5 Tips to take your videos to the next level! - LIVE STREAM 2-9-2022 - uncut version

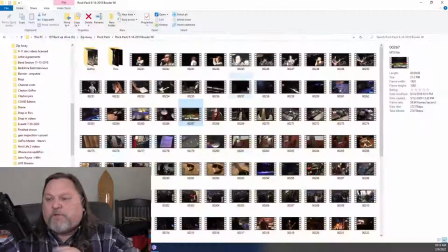Just an example. I'll kind of stay in this directory.
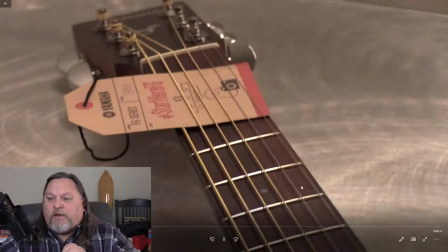We've all seen a guitar, but when you see a guitar, have you seen it from this kind of perspective?
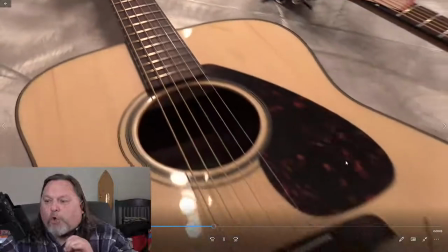Almost like you were holding it in your hands.
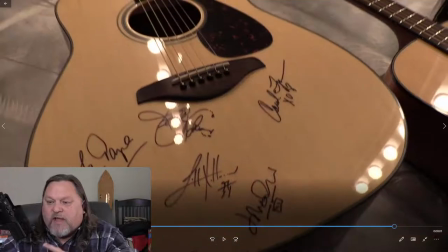And here I am focusing on signatures. we got John Payne we've got Carolyn here we've got uh I don't can't read these it looks like Johnny Fedovich
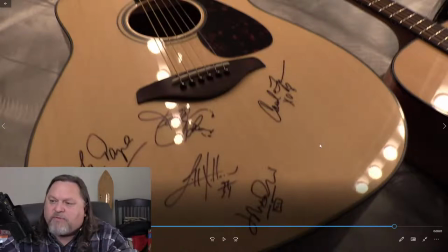but the band signs and names but anyways see it from a different
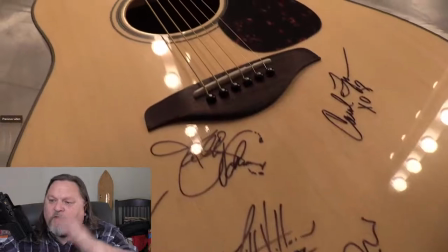perspective okay here's the guitar going the other direction from the bottom up I'm
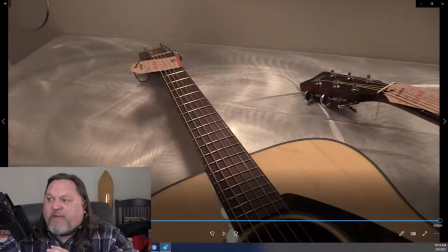showing it a unique way that's eye appealing eye candy that's very very important
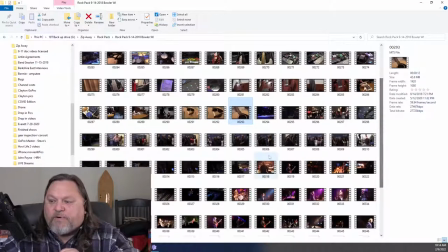okay we talked about perspective again here we go here's
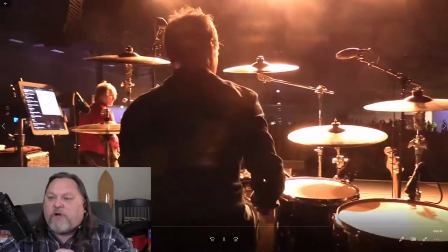a live shot from the back of the drummer there's johnny fedovich he's
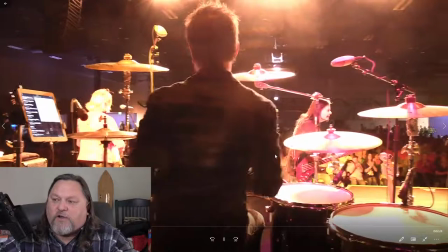in our videos he does a lot of the soundtrack shows our drums there's john paine sneaking around
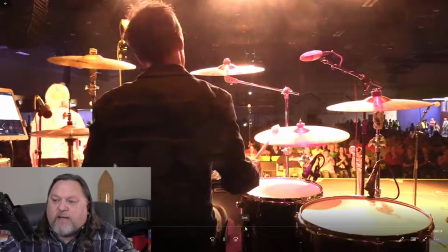over here looking for Moni kind of doing a clap and then you're cue
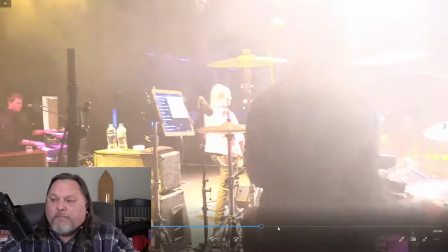the fog machine folks but that's unique footage that's you want to go for
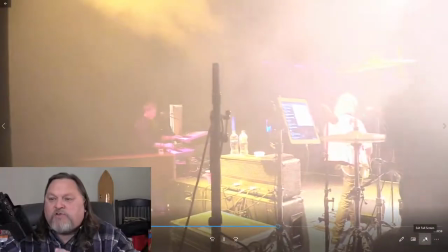a videographer that's not usually able to be seen by anybody else
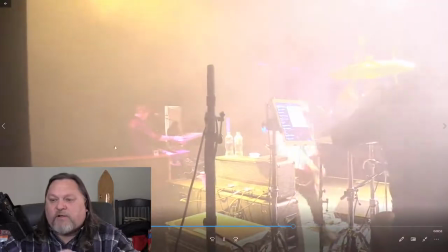that's unique folks right there hello to Jamie Hosmer on the on the keyboards too.
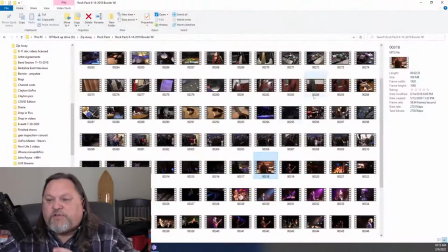So you want to look for those unique positions that aren't readily seen before, okay?
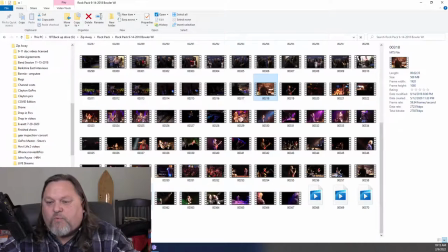Now, I've got a lot of video on here that I've kind of said I wouldn't put up here because I want to honor my word,
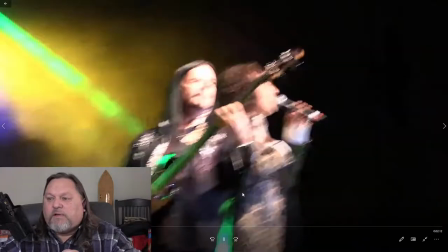but I can't see play this one. Okay, again, here's another new perspective.
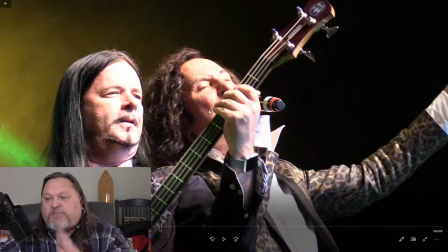We've got John Payne on the bass. We've got Steve and Jerry, former lead vocals for Journey. Anyways, but it's a new perspective, okay? We've all been to a concert, and you see how I'm tightening things up?
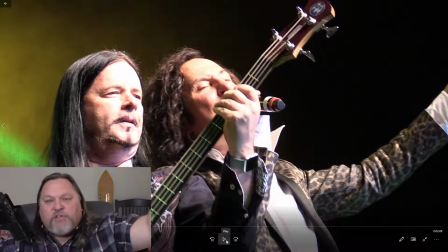I'm moving it in. We don't need to see the curtain or the drums all behind.
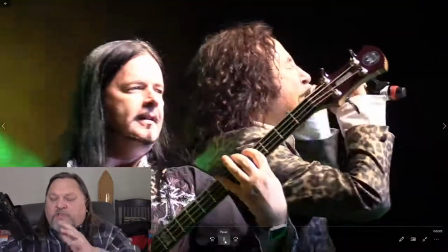We want to make sure we get a nice video that accents both of these professionals in a unique perspective.
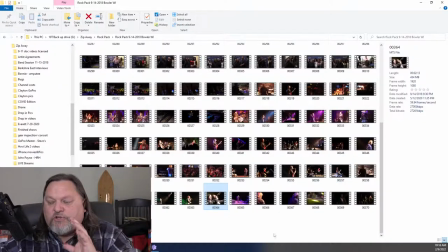so tighten things up and again show things in a new perspective
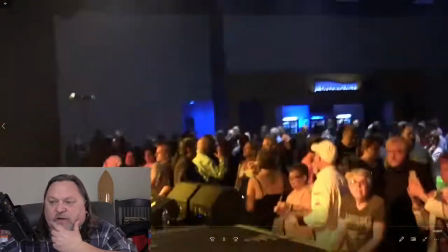what's this video down here okay here we are after concert
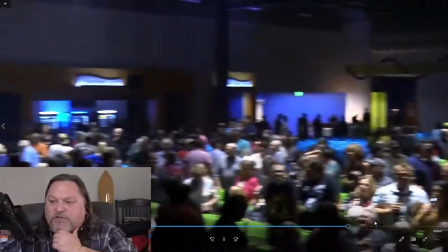i'm out there walking around i guess i just shooting some b-roll the people a couple
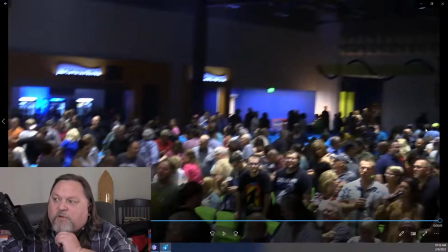some a couple fans in the front row i know john everybody always appreciates they're
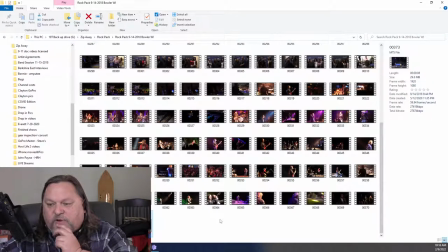fans he's really big fan base so that's great um want to see what else i can show here without breaching my
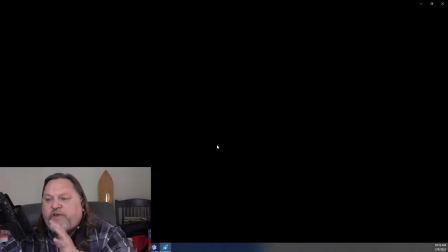word that's another thing too as a videographer you get a level of trust with the
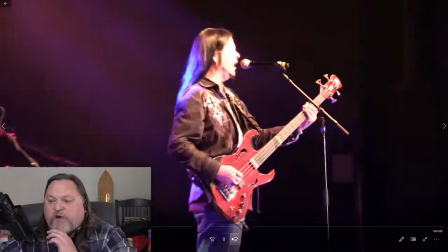band and you don't want to breach your trust here i am see i'm tightening up on
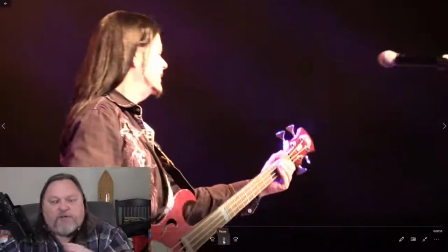john obviously this is all raw footage i haven't done any kind of post-production coloring adjustment
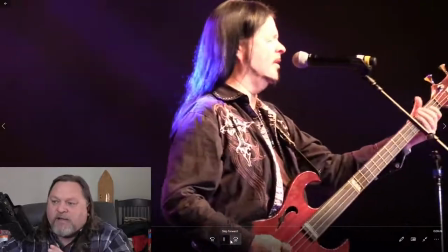yet but I'm tightening up on John and I'm trying to show him not the
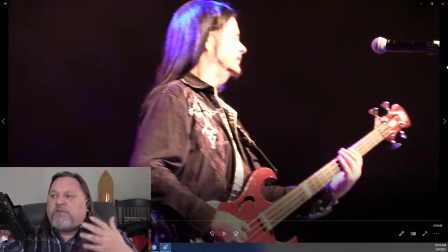exit light or the stage light so the staging itself but John is
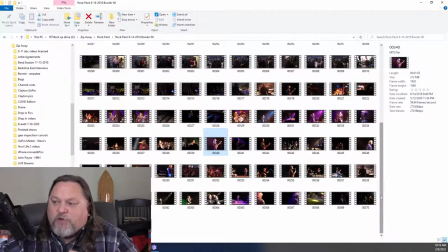the subject so again show things in a new unique
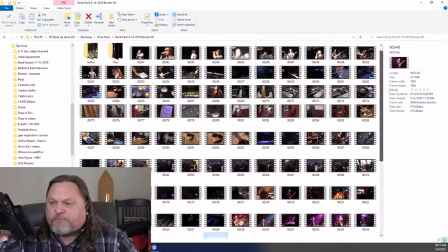angle a unique perspective let me give you another
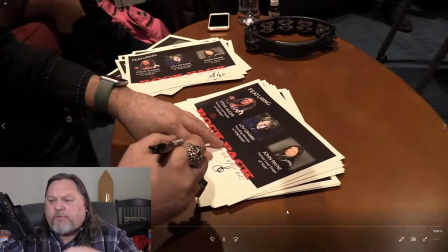example we've all seen the guitars or people do in this case do signatures
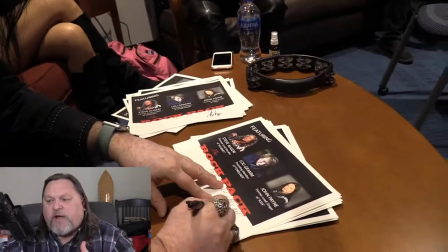i'm just trying to show the signature writing from john in a new perspective this
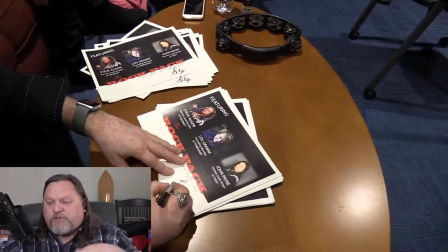is backstage in the green room he's doing some signatures for the merch that he'll give to
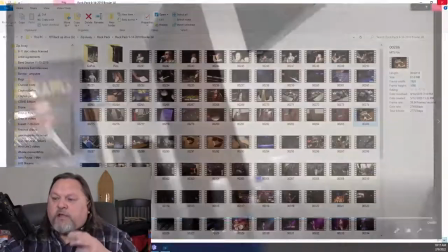the fans later but another unique perspective um
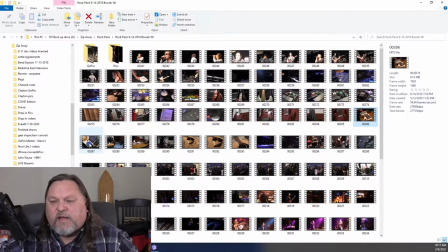let's see here what's another one to kind of give me an idea here's one here's
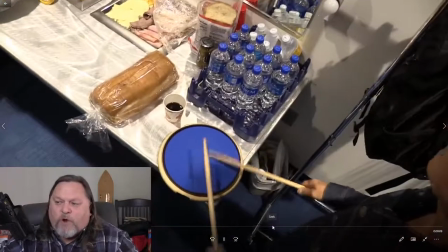johnny fedovich the drummer do a little bit of a warm-up now I could
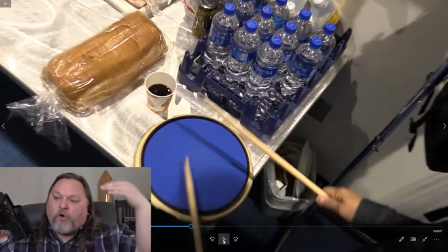show him from a regular angle but no I'm up over his shoulder looking down showing
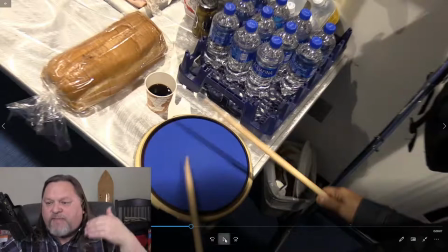you what Johnny sees that's a unique angle go
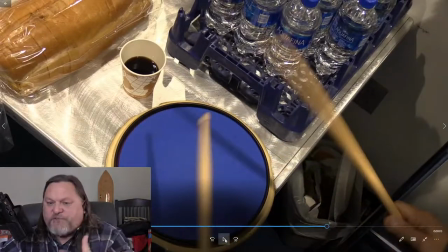for the uniqueness of it it extends to speed I've got the composition
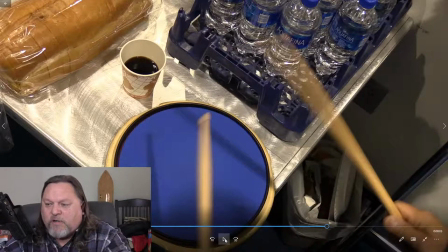on the subject matter of the drumming and his little rubber warm-up kit there that's
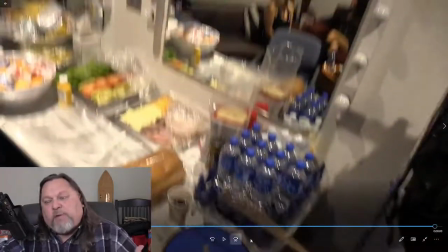kind of interesting b-roll maybe not but see I don't need to focus on all the
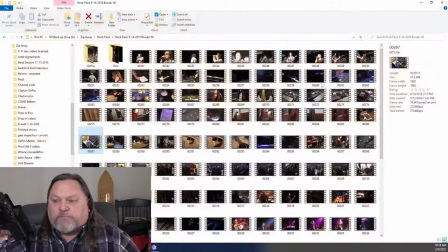food in the green room. I want to focus on the subject matter. Oh, okay.
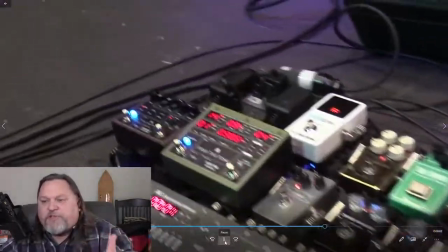Here's the one I was going to mention before. Here's a sample of the guitarist, their kick pedals, all their little gauges on the floor.
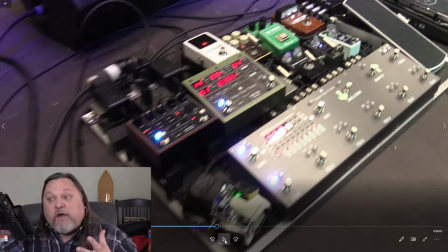They give them rasp and clarity and sound and echo,
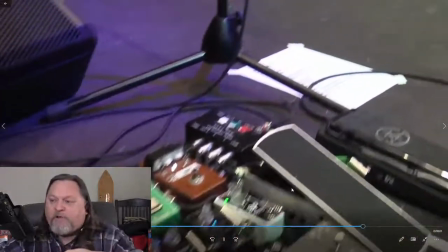echo, echo, and all the little buzzes that they kick with their feet when they're playing.
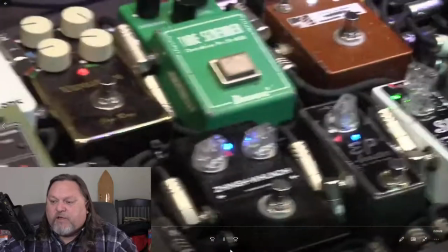I'm shooting that purposely with a new angle up
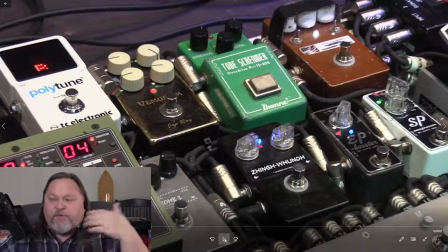close showing you details that if you were standing there you probably wouldn't notice.
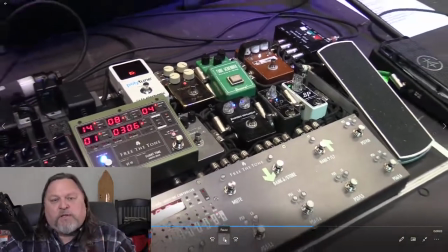Okay so tighten things up and get a unique angle on things.
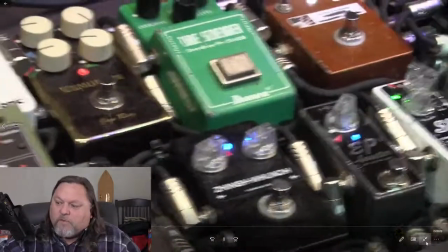Very very important. All right let me close this out.
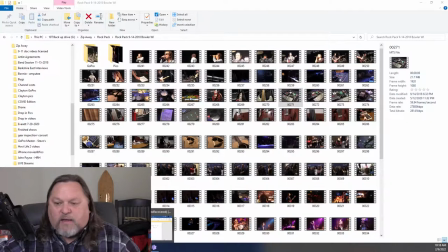Let me pull up my list here, and I want to go to the next item on the list.
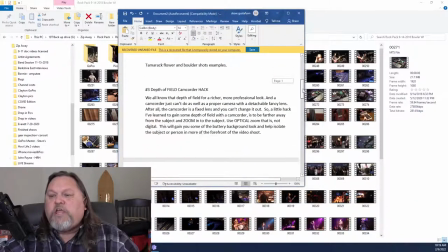And the next item on the list, number three, depth of field. This is a camcorder hack that I use that helps me immensely. Now, if you don't know what depth of field is, I'd recommend you go back and look at some YouTube videos,
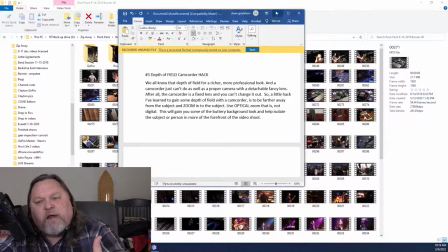but it has to do with when you have your subject matter in front the background is is
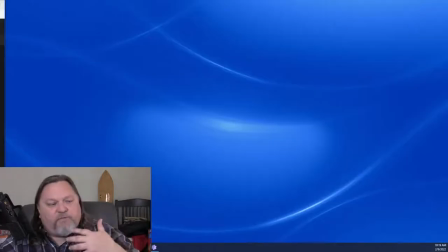fuzzy behind them that means you have a shallow depth of field okay a shallow depth of field means you're focused on me and behind me should be blurry now a problem with a camcorder is it's a fixed lens you can't take the lens off and swap out a new one like a DSLR camera. Okay, the camcorder itself, the whole body, there's lenses inside that whole length of the camcorder, and it's fixed. You can focus out and focus in, but that's it.